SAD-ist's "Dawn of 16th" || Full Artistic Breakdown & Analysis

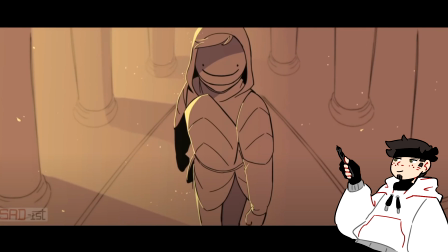743s
And obviously also blurred the screen, right? Because this is very clean, and then she blurs it.
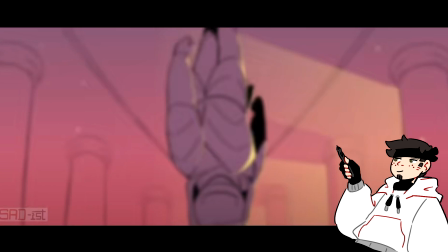749s
So when we watch this, we get that tiny little shot of Dream with these really cool colors. This is such, I would love to see this in a high def. Like, I would love to see a high def image of this rather than it being blurred.
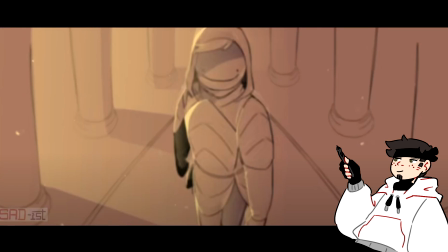763s
Because this is super sick. But literally all she does is flip the canvas, and it makes for this really awesome transition from one shot to another.
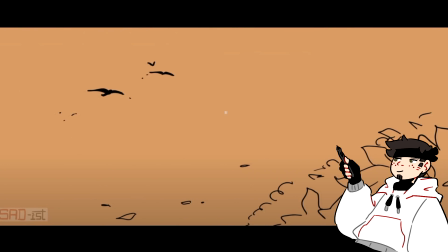771s
And then now we're here at the Schlatt at the podium. She has so many of these shots where they're on the screen for maybe 2 or 3 frames.
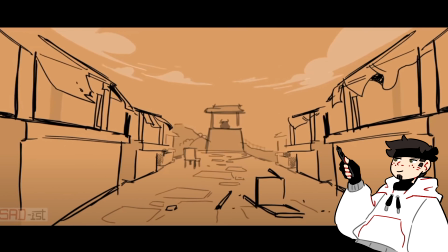780s
But there's so much detail and so much effort put into them, right? We have the chairs that are broken and fallen over. We have the festival flags and decorations that are just sort of in shambles, and this frame is literally here.
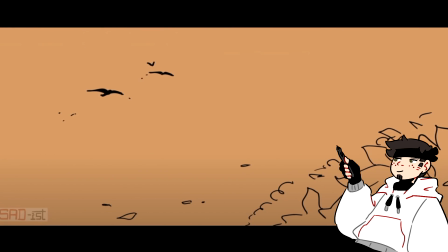792s
When you have it in animation, you blink and you'll miss it. And then we get this really, really awesome shot with the crow or the bird, raven, whatever it is, and Phil.
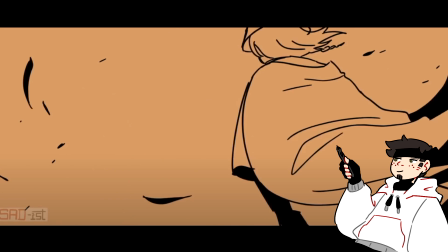801s
I love this transition so much.
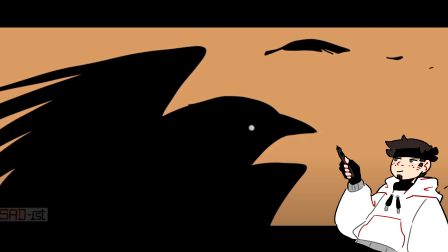803s
It is kind of cool because we get the raven goes to the right, and as it goes to the right, Phil's comes out of the left.
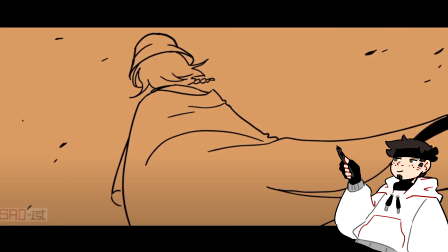811s
You know, it kind of the eye gets sort of directed, right?
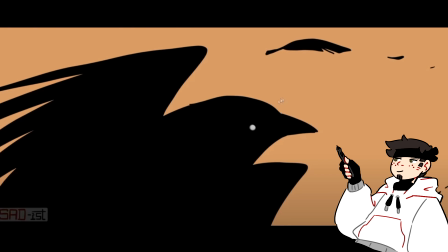816s
We follow the brightest point, so we follow the eye, which is, you know, this white, this gray.
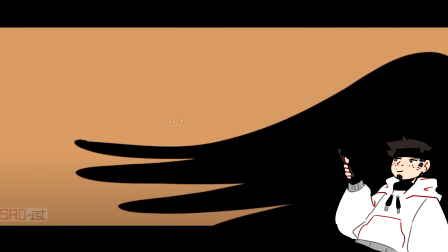822s
We follow, our eye automatically, subconsciously follows this and follows the body of the raven, and then it instantly flows into Phil.
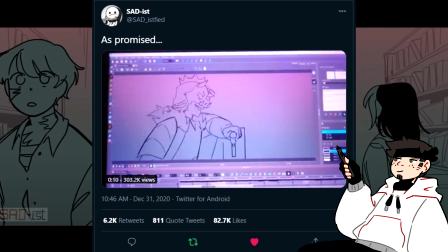830s
And this is a shot that everybody loves. She posted this on Twitter, but we have the enchanting table, like, flying out of the book.
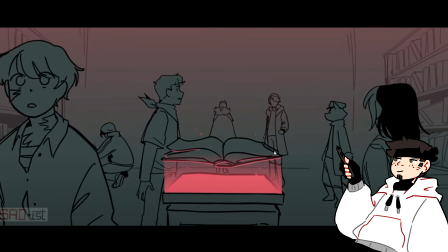838s
I love this lighting. It's so pretty. We have this gradient lighting, and then the light that lines the book. It adds just so much. This is such a simple effect, yet it looks so, so cool. We have the really, really nice perspective with the bookshelves and stuff in the background. We know exactly where this is in Techno's house.
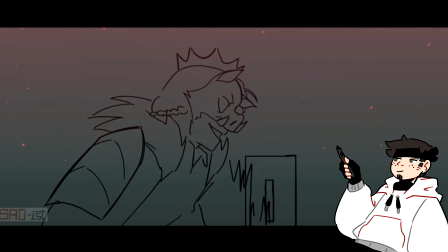855s
And here we get the smear frame, and SAD-ist loves her smear frames. Most animators do. It adds an extra feeling of movement when things are sped up and you don't even see it.
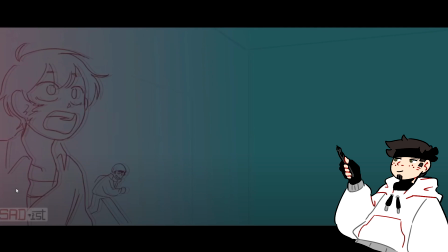867s
We just, and it's lovely. It's lovely. Now we get to arguably the best shot in the entire video. This panning shot is some of the most this is so impressive,
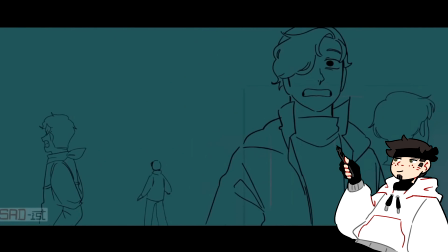884s
because what we get is this turnaround. We get this panning zoom, or not zoom, but we get this panning shot of the the room.
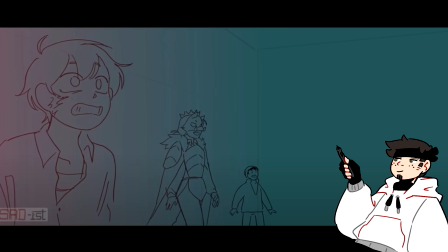893s
And just to put this in perspective, to be able to do this with a singular character is a nightmare, right?
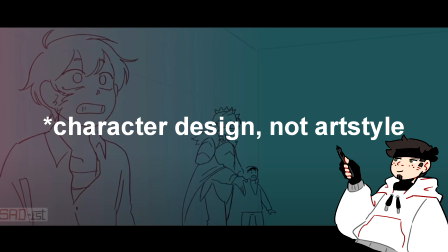900s
You have to have a very consistent art style to be able to draw your characters multiple times in a
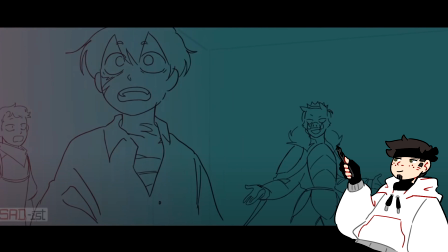909s
slowly panning environment where you're going through the different angles of their face.
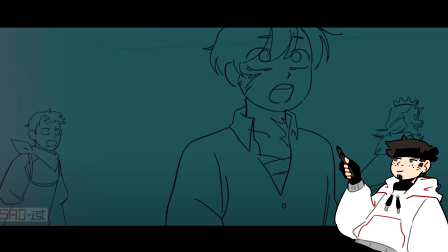915s
You're slowly kind of panning through that. At the same time, she's lip syncing each of them individually to their various different sounds in the clip. And she's doing there's like 5 or 6 characters in this scene.
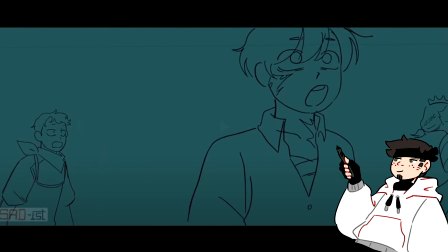929s
It's insane. This is the most impressive thing in this whole animation by far. This shot is so it's more impressive to me than even some of the fight scene stuff we see later on, and that stuff is super crazy.
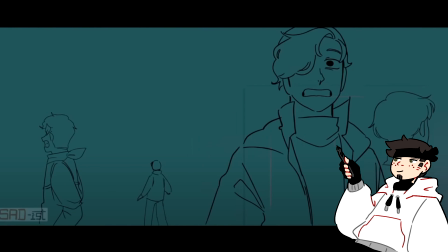944s
And you also need to be able to keep track of everybody, right? Quackity is way over here, and she has to keep track of where he is.
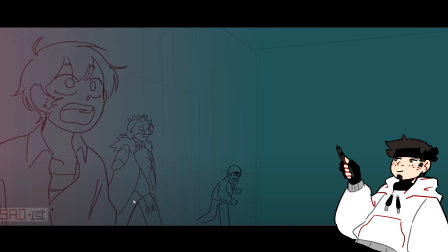951s
Though I think there is one bit that's kind of funny where I think either I'm wrong and I'm just missing something, but I think there is one point she loses track of Quackity. Also, Quackity's design and animation and poses through this whole thing is so expressive.
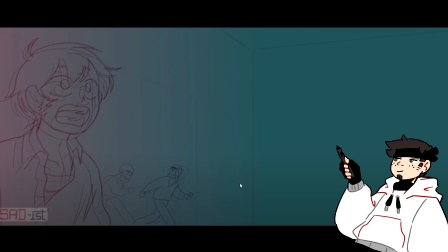966s
Look at him go. Look at him. Like, oh, it's so cute. It's so cute. He walks in with so much excitement. Also, as a note, there's a lot of stuff like this, especially we'll see in the fight scenes, where there's just lines that never get kind of finished. This is probably, first of all, due to time constraints, I think. But what SAD-ist does, because SAD-ist doesn't seem to color, right?
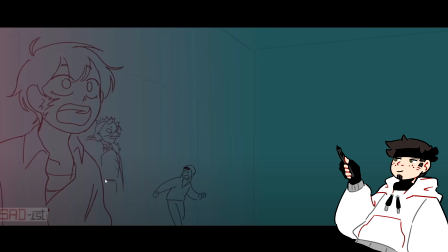985s
She doesn't really color her characters that much. Their color, you see how this is like a gradient. The characters are just kind of line art.
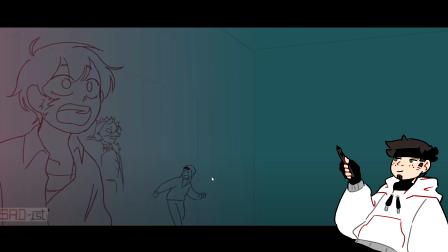992s
This probably to save her time. I am more than willing to bet. But what she's probably has is she has Techno on a different layer. So instead of having him fully drawn out here, and she has to then color Tubbo, right, to not overlap,
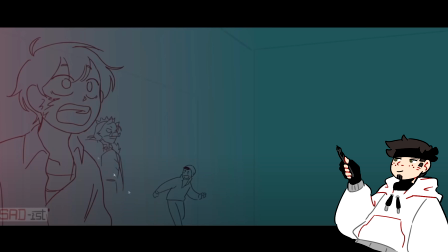1008s
to not have Techno overlap, she probably just erases the parts that would overlap, and she just over erases,
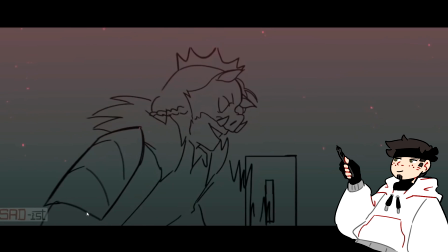1016s
because when you're watching the animation as a full thing, you don't notice that part, right?
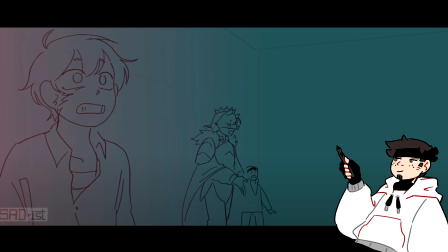1023s
See, we see it here with Quackity. She probably saw that it was overlapping, so she just erased it. So we'll never really know, but that's my guess on what she's doing. As I was saying, she loses Quackity, I'm pretty sure, here. So we have Techno walks forward.
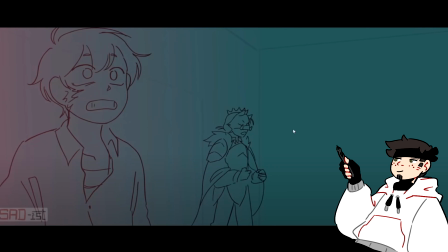1037s
Quackity disappears, right? Because Quackity technically should be behind Techno. So I'm going to kind of track with my mouse where he should be. If we're assuming he's still behind Techno, then he has to be over here somewhere, right?
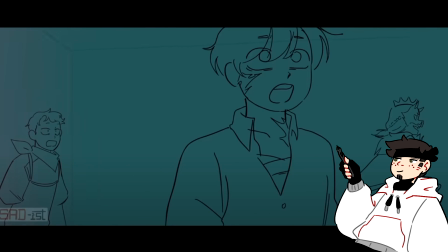1051s
Because we haven't seen him pop up anywhere. He would have to be over here. He'd have to be over... Oh! Wait a minute. When did he get behind Tubbo?
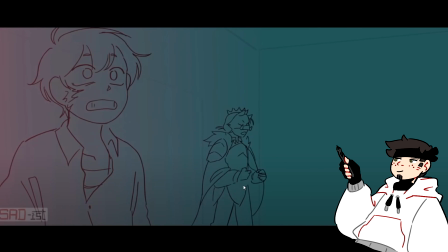1063s
When did he get behind Tubbo? So, if Quackity's here, he never moves behind Tubbo.
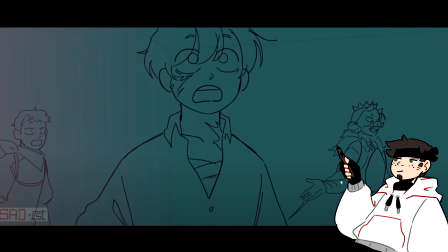1070s
So we have to assume that he's behind Techno. And then there's just a moment where he suddenly pops up over here.
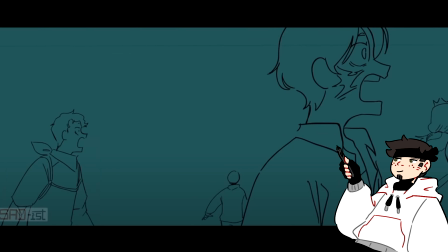1077s
So it's kind of funny. She does lose position of Quackity. And unless I'm missing something, that's just amusing. But yeah, it's hard to keep track when you have so many characters in one area. And it makes sense to have Quackity here, right? Because it does really well, especially later in the framing. It shows you the depth of the room.
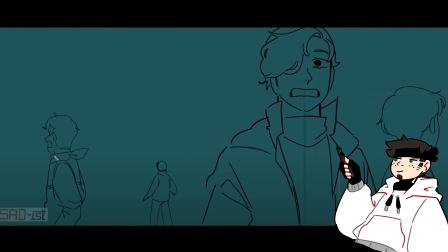1094s
We get Wilbur circling, we get Tommy circling, and they're all, if you watch all of them in this shot, they're all voice line, they're all lip syncing.
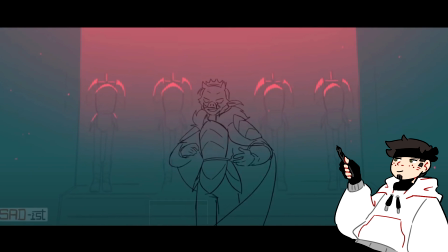1103s
Right? Tommy, I think, says something.
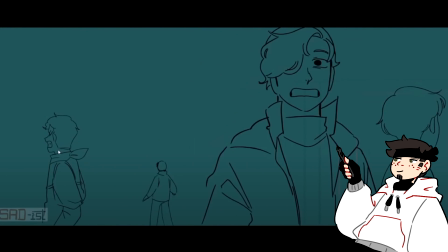1106s
You know, if we watch Tommy, he's agape, but he also, yeah, his mouth moves up and down.
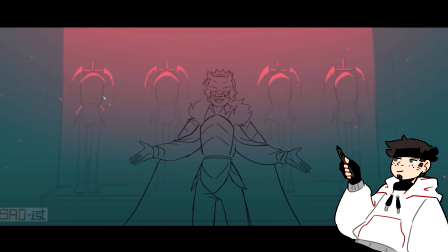1113s
He's saying a voice line during then. Then we get a cool zoom in to Techno. We get the falling particles, as always, because the particles, SAD-ist loves her particles.
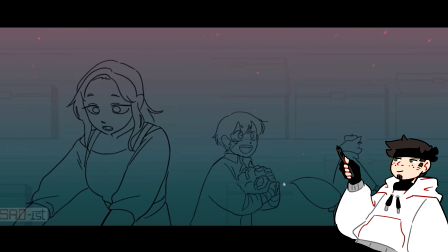1120s
We get Tubbo running with the emeralds. I love this shot so much. We get Tubbo running with the emeralds. We get Nikki. And while we're here, I love Nikki's character design. I love every character design in this beautiful piece of animation. I think that SAD-ist does such a great job at expressing what she needs with these characters.
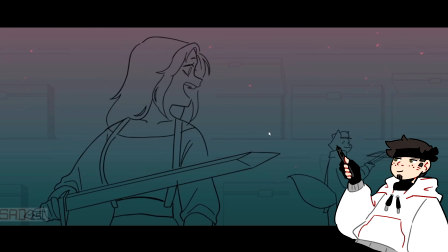1138s
I think Fundy's design is so simple but just so perfect for the kind of character he is. And she doesn't go crazy. The only character design that may be a bit much is Techno's, arguably, right?
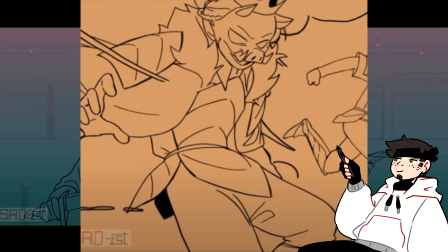1152s
Because the mask is quite detailed, and the mixture of the mask and the armor. Let's get a look at Techno.
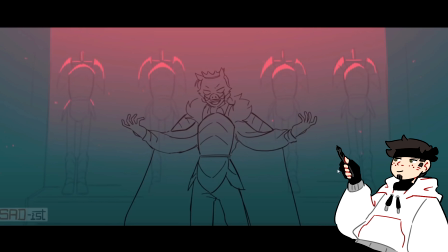1158s
This is a fairly complex character design. If we're comparing all of the characters in a line, Techno, I'm pretty sure, unless I'm not thinking of a character, maybe Tubbo with all of his scars and band-aids might match up on the same
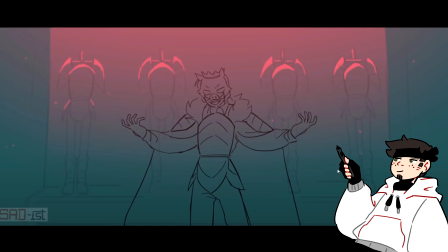1172s
level, but those two, I would think, from what I remember, are probably the most complex character designs, and understandably so. Techno is a cool character. It makes sense for him to have this really cool, imposing, the mask and the cape, right? All of it fits. And the armor and all that.
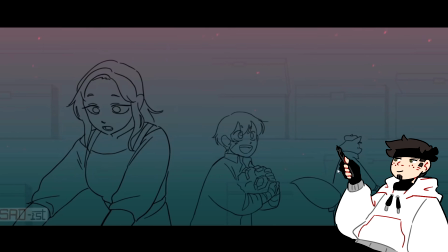1188s
Then we get to characters like Fundy, who are just very simple, and it's kind of cool. I like seeing the different dynamics between the character designs.
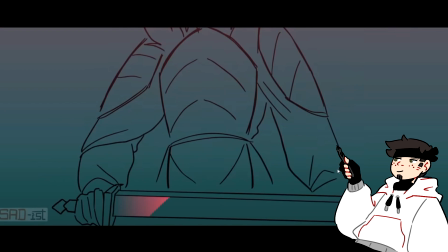1196s
We get Tubbo running with the emeralds. This is cool. I love this. We get this gradient running up the blade, obviously showing off the lighting. Once again, we're seeing that same technique where, or that same, I guess, quirk of SAD-ist, where she's just erasing the lines that might overlap.
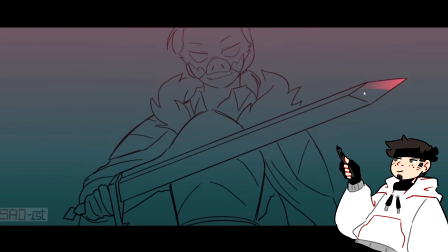1213s
And because, again, it's moving by so fast, you don't really notice. We get this really, really cool gradient that runs up the line of the sword, showing off the lighting. It's so, so sick. I love it so much. It's such a nice way to express it. We get the really nice, like, throwing it over to Tommy. We get smear frames, beautiful smear frames.
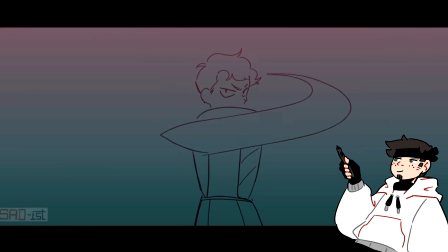1231s
1 smear frame, 2 smear frame. It's literally just a line. And then, boom!
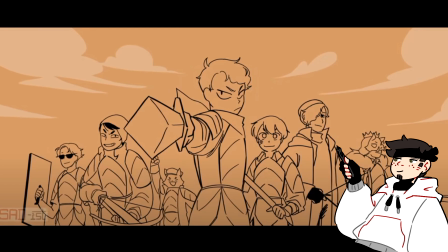1238s
Let's watch it, let's watch it.